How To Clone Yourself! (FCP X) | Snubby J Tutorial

everyone, Snubby J here.
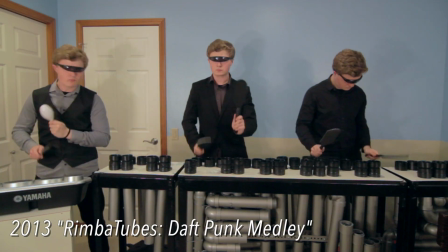0:01 I have been using a clone effect in my videos for over a decade now, and it's to the point that some people think I have an actual twin brother. Case in point, I thought by creating this video, it would be the easiest way to share my tips and tricks for achieving your own split screen effect. Heads up, I will be using Final Cut Pro 10.
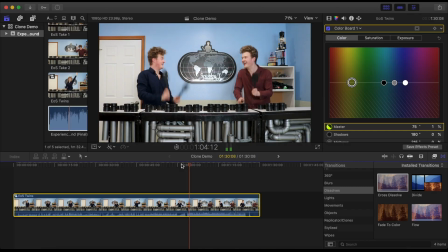0:21 Most video editing softwares will have comparable features, but the free ones like iMovie will have varying degrees of limitations.
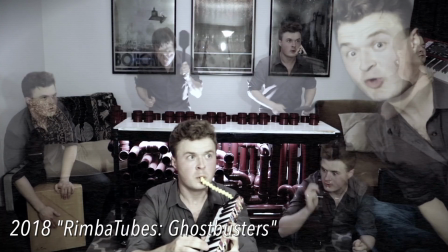0:29 You can use a green screen to achieve this effect, but I prefer and will be demonstrating an overlay masking technique,
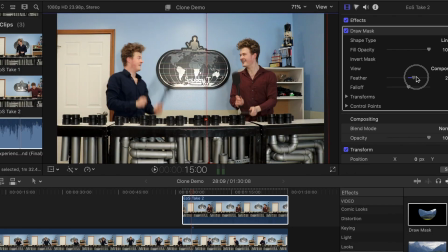0:35 which I think looks more natural and is the easiest to achieve. So, let's begin. Once you have your brilliant idea, I have found a lot of the work is in the pre-production or planning stage.
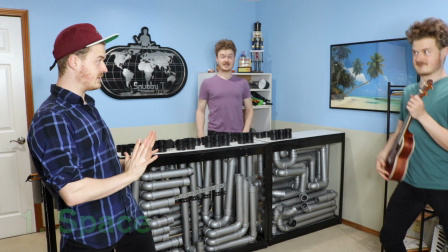0:47 So first, set up your space. I like to have my clones as far apart as possible so that I have as much editing room.
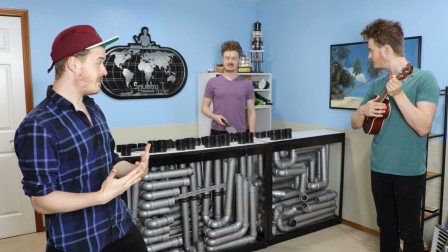0:55 You really don't want them to overlap because otherwise you're gonna have to rotoscope.
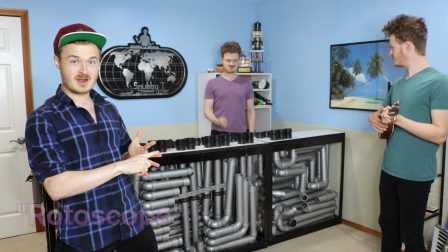1:00 Rotoscoping being when you have to draw around the frame of your figure frame by frame so that they can blend into the background.
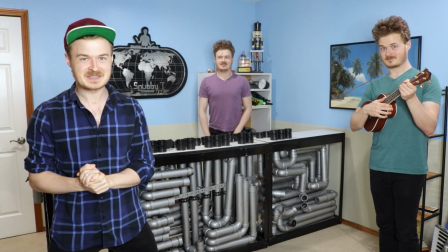1:07 We'll talk about this a little more later, but avoid it as much as possible. Secondly, you want to have consistent lighting.
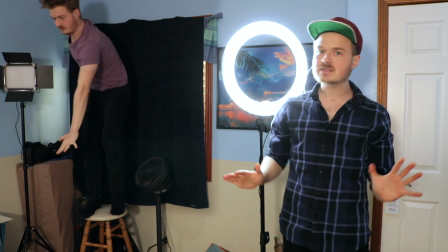1:14 If you have a window, I recommend blacking it out because any discrepancies between your video takes, you're gonna have a hard time hiding the differences.
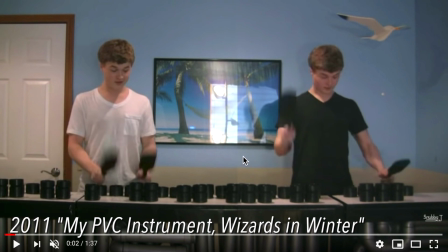1:23 You can see in this video of mine a very noticeable lighting difference in the picture reflection behind me.
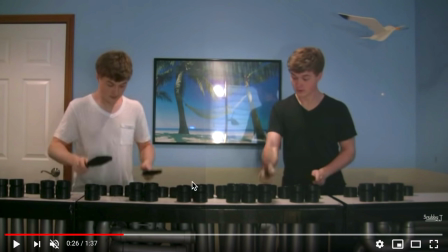1:28 In some shots, I was able to line up my crop with the frame, but for others, it's an ugly blatant line down the middle.
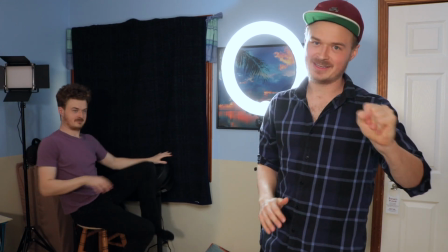1:35 And let me tell you, I didn't want that and you don't want it either. Also be mindful of how your lights are set up.
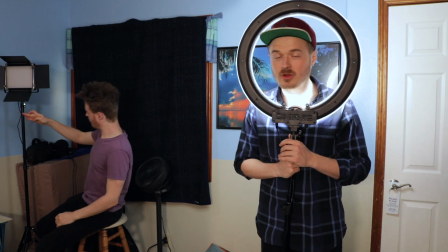1:40 I'm pretty basic when it comes to my lighting, but I've learned with clone videos, you want to be extra mindful of shadows.
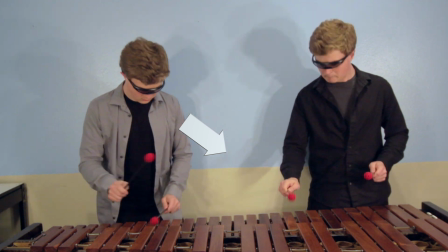1:47 Check to make sure where you plan to be, so your shadow does not overlap the other character's playing area.
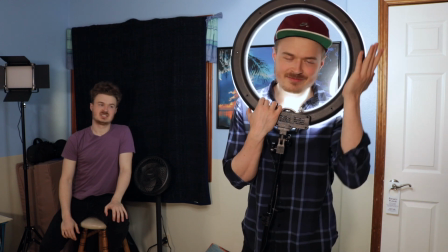1:53 This can be hard to feather out, and again, it's just not a problem you want to deal with for a simple video effect. Third and lastly, set up your camera.
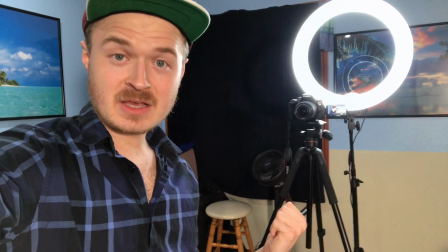2:01 You definitely want to use a tripod or steady base so that your camera is barely moved or touched in between takes. Also make sure your camera is set to manual with your exposure how you want it to be and the focus to be right where your clones are gonna stand.
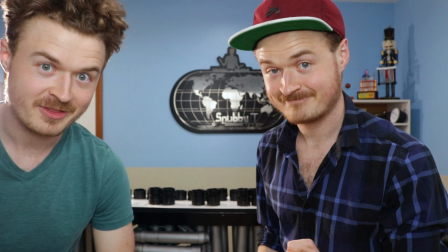2:17 This is all so we have a consistent shot and background to work with. Now that those are all set, go ahead and shoot your video.
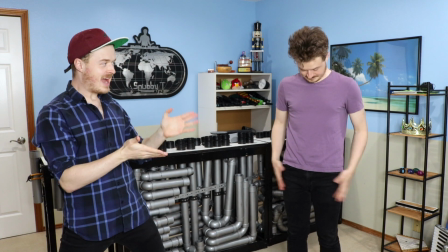2:24 I'd like to change outfits between characters
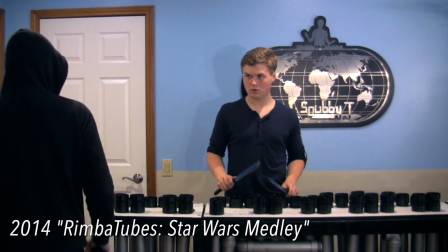2:28 as well as use extra angles sometimes to hide mistakes but also to help enhance the storytelling.
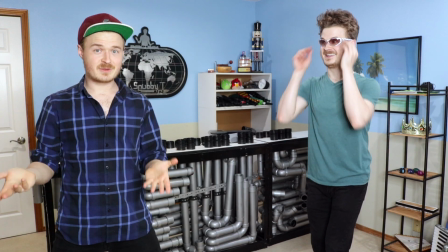2:35 I like to play as if I see my other clones. This allows the viewer to believe that I'm actually in the same space as my other self,
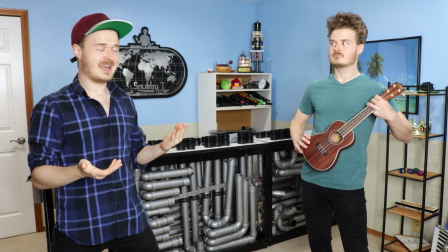2:42 but it's also more fun to have the reactions and to look elsewhere than the instrument or the camera.
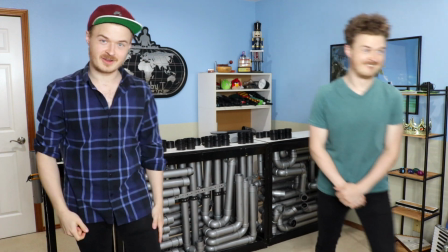2:47 Once you're done shooting, let's take our video card and load it into Final Cut. So I went ahead and set up a project file.
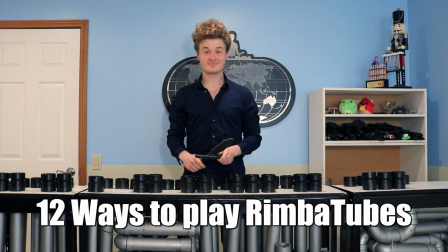2:54 I'm going to be using my Experience of Sound clip from 12 Ways to Play the Rimba Tubes.
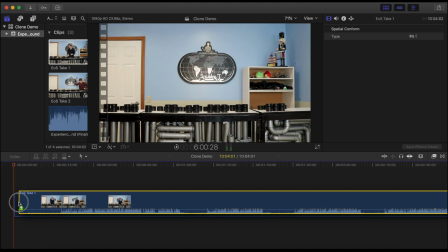2:59 So first you want to drag your main video into the timeline.
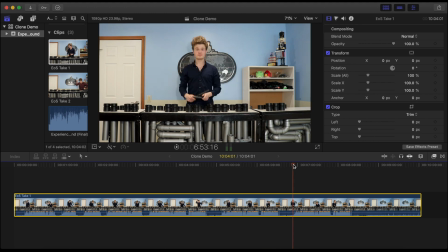3:02 I remember my last take being the best version of the first clone, so I'm gonna go ahead and crop out the first half and trim the end roughly to where I stop playing.
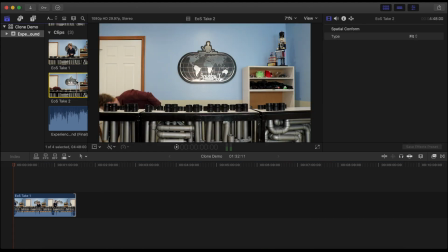3:12 Next, I'm gonna grab the second clone video and place it on top of the main storyline.
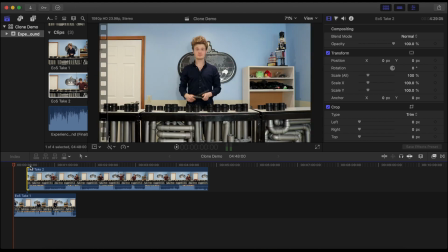3:17 I remember my first take being my favorite, so I'm gonna go ahead and do the same thing of trimming out the empty space at the beginning and cropping out the rest.
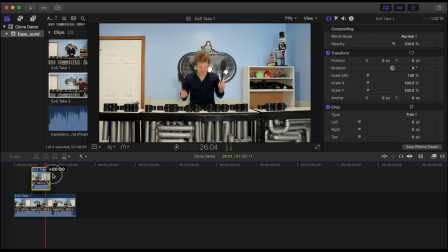3:25 For now, we'll roughly place it where he comes in. Now that we have both videos, I'm gonna add in my music track below the bass line and start lining up the song with my drumming.
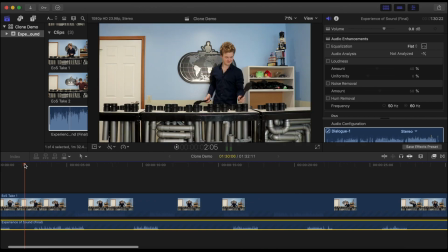3:34 We're gonna speed this section up, but basically to sync,
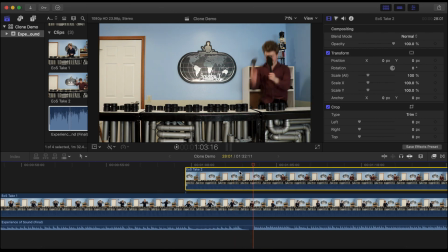3:37 I like to zoom in and physically move the tracks frame by frame until I see the visual strike of my paddles in time with the audible hit of the note.
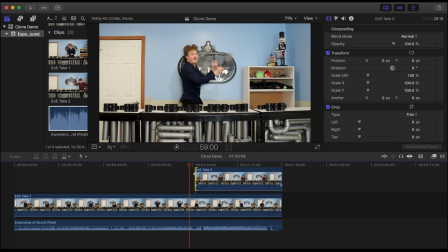3:45 We'll clean up the trimming of our ends and let's watch and listen to what the project looks like now.
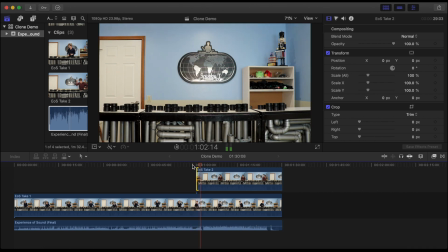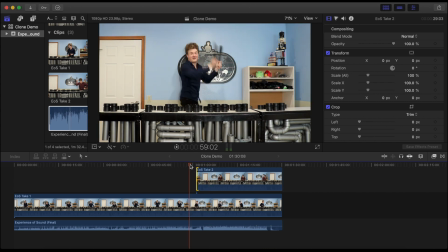3:56 Awesome. So we have our first clone playing and then the second clone basically takes over the entire screen.
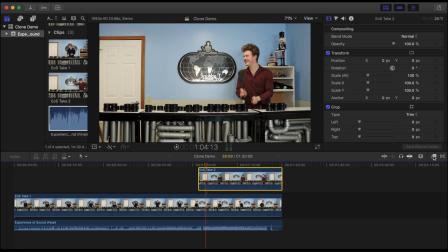4:01 So now what we're going to do is select the top video track, go over to our effects browser and scroll down the video effects menu to masks.